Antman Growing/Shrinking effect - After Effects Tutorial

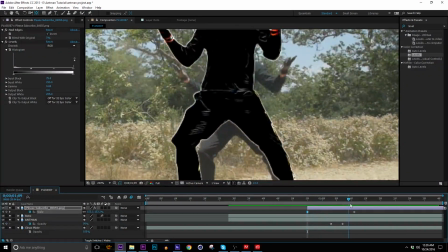Really, whatever you want to happen to these lines over time, you can just do whatever you want.
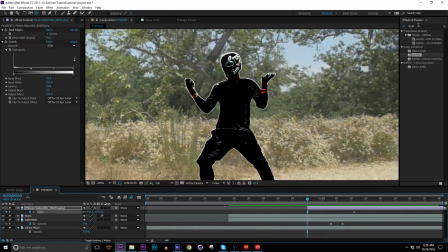So if you want, you can add a turbulent displace.
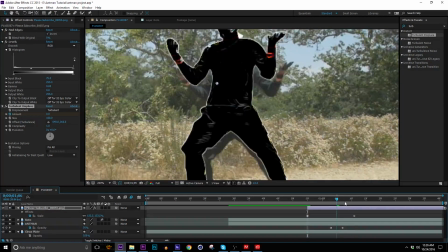You know, start that with a 0 for the amount, and go forward to when this dude is big, and just raise it up.
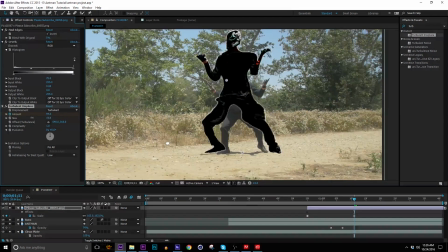But we're gonna wanna bring our size down, because that looks ridiculous. This whole process looks ridiculous, bringing the size down. All right, so as he grows, he kinda starts to distort a little bit.
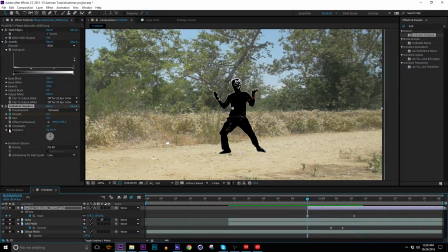Right, yeah, it looks weird, but that's okay. You could also, if you want, go ahead and hit Alt and click on the evolution of that,
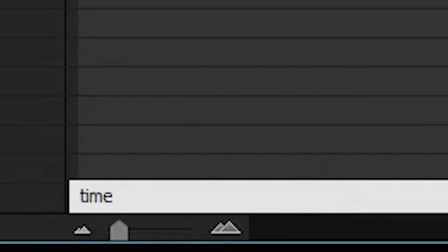and you can type an expression like time times 50 or whatever, just to give it a little bit of movement.
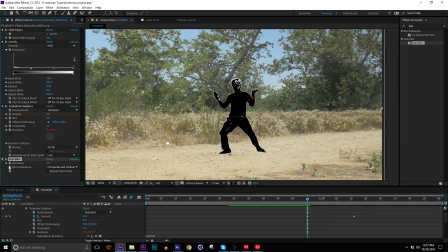Not that you'll really see it anyway. So I'm also going to go ahead and add a fast blur. Drop that on, keyframe it at 0 at the beginning, and just go through, turn it up a little bit.
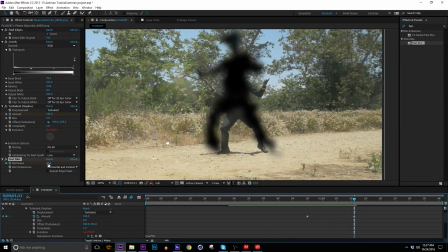Clearly too much.
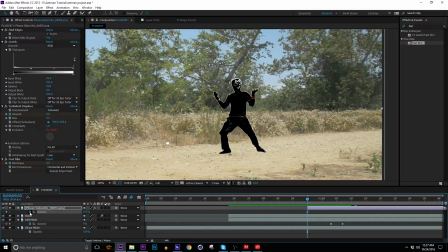Okay, and finally I'm going to hit T, which brings up the opacity, set a keyframe, and just go to the end and turn it off. And there we go, we have our first bit of energy.
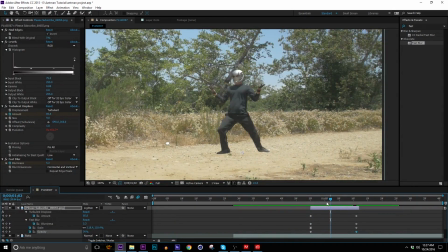We can give it a transfer mode like lighten, so that way you can still see the white, but it's not overpowering.
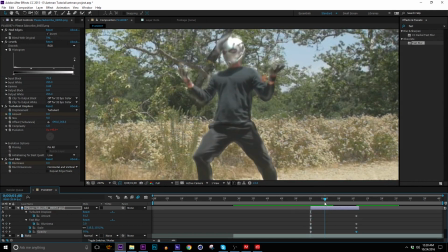You could use add as well, but I'm going with lighten for now, because when there's a lot of these, if we use add, they'll just start going crazy, and it'll get real bright real quick.
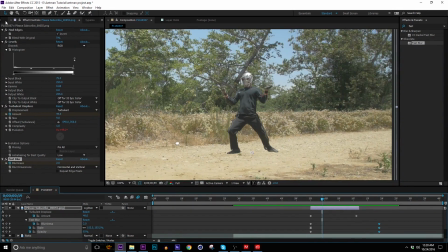Cool, so I got what I want out of that. Let's go back to our images. Let's see how many there are. We've got 1, 2, 3, 4, 5, 6, 7, 8, 9, 10, 11, 12, 13, 14, 15, 16, 17. That means we want 17 copies of this
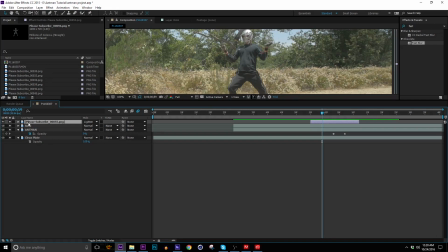right here. So let's go ahead and start duplicating it. I'm hitting Control D to do that.
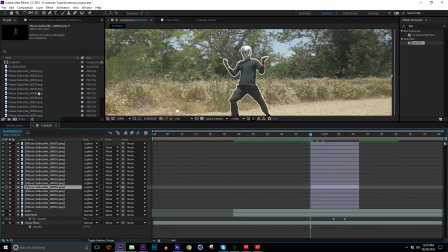All right, I've got 17. Now I'm gonna go through and just start replacing them with these other images. So this one on the top, we're gonna replace with number 30. So the way you do that is select the top one and then select number 30 from your media browser, whatever that's called.
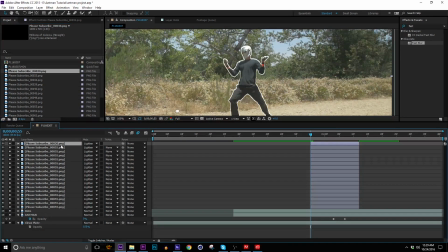Hold down Alt and just drag it and it'll replace it, but it will keep all of the effects and the keyframes that you made. So for the second one, we'll do the same thing. Highlight it, highlight this, and bring it in. Highlight your second, highlight your third layer and just replace it. Go ahead and do that for every single one of them.
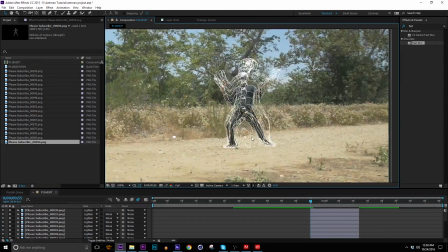Okay, so now what that gives us is a bunch of crazy lines here, and that's sort of what we want, not quite.
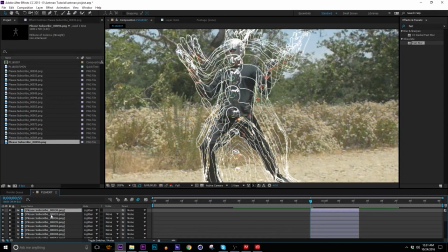So now we just need to move these all to the frame where they belong. And again, you know what frame they belong on because it's in the name.
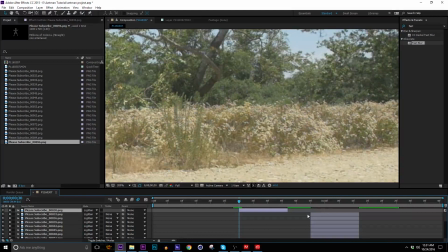So this first one needs to be at frame 30. And if you hit the left and right bracket keys, that'll just move your layer to where you want it. The left one will move the endpoint of the layer. So now if we go over to frame 33 and I hit that bracket key, that'll put it exactly where I want it.
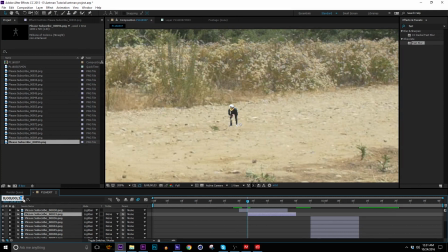And now check this guy out. You see this little dude here? When I go to frame 36, and I hit that bracket key, now he's got an outline around him.
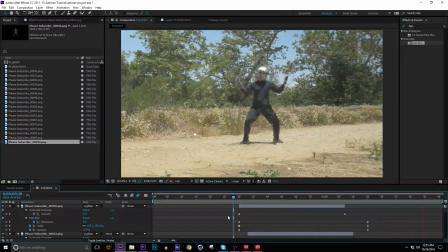Right, exactly what we want. Heck yeah, it's a little bit hard to see, but I promise I'm about to fix that. But we've got our energy popping up. So now let's go ahead and just collapse all those.
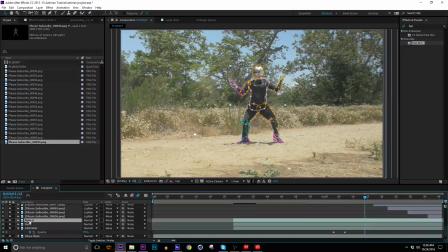I'm gonna just duplicate our roto layer, bring him up to the very top.
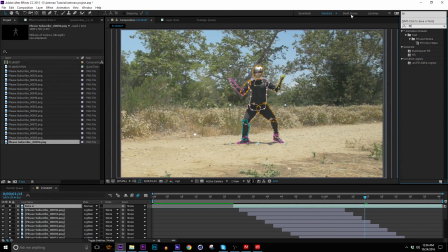I'm gonna add a fill effect to it and just turn it black.
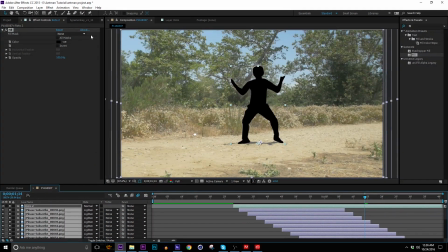That way, when I pre-compose all of these energy effects and that layer,
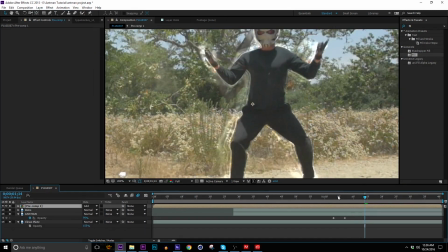and then change it to like an add transfer mode maybe, now it's like the energy is appearing behind him. Okay, so we might wanna brighten this up. Yeah, that's looking better to me, but we can also fade the entire thing out over time.
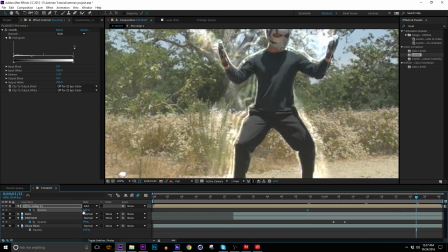You know, you just set a keyframe for the opacity, go forward. So it's not, I don't want it on the entire time.
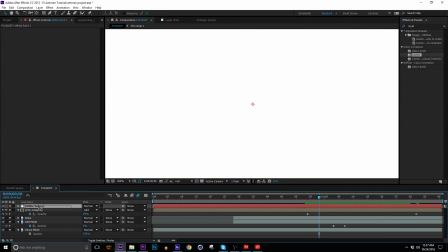And then finally, I wanna go ahead and add a new white solid and put that below that pre-composition and use it as a luma mat.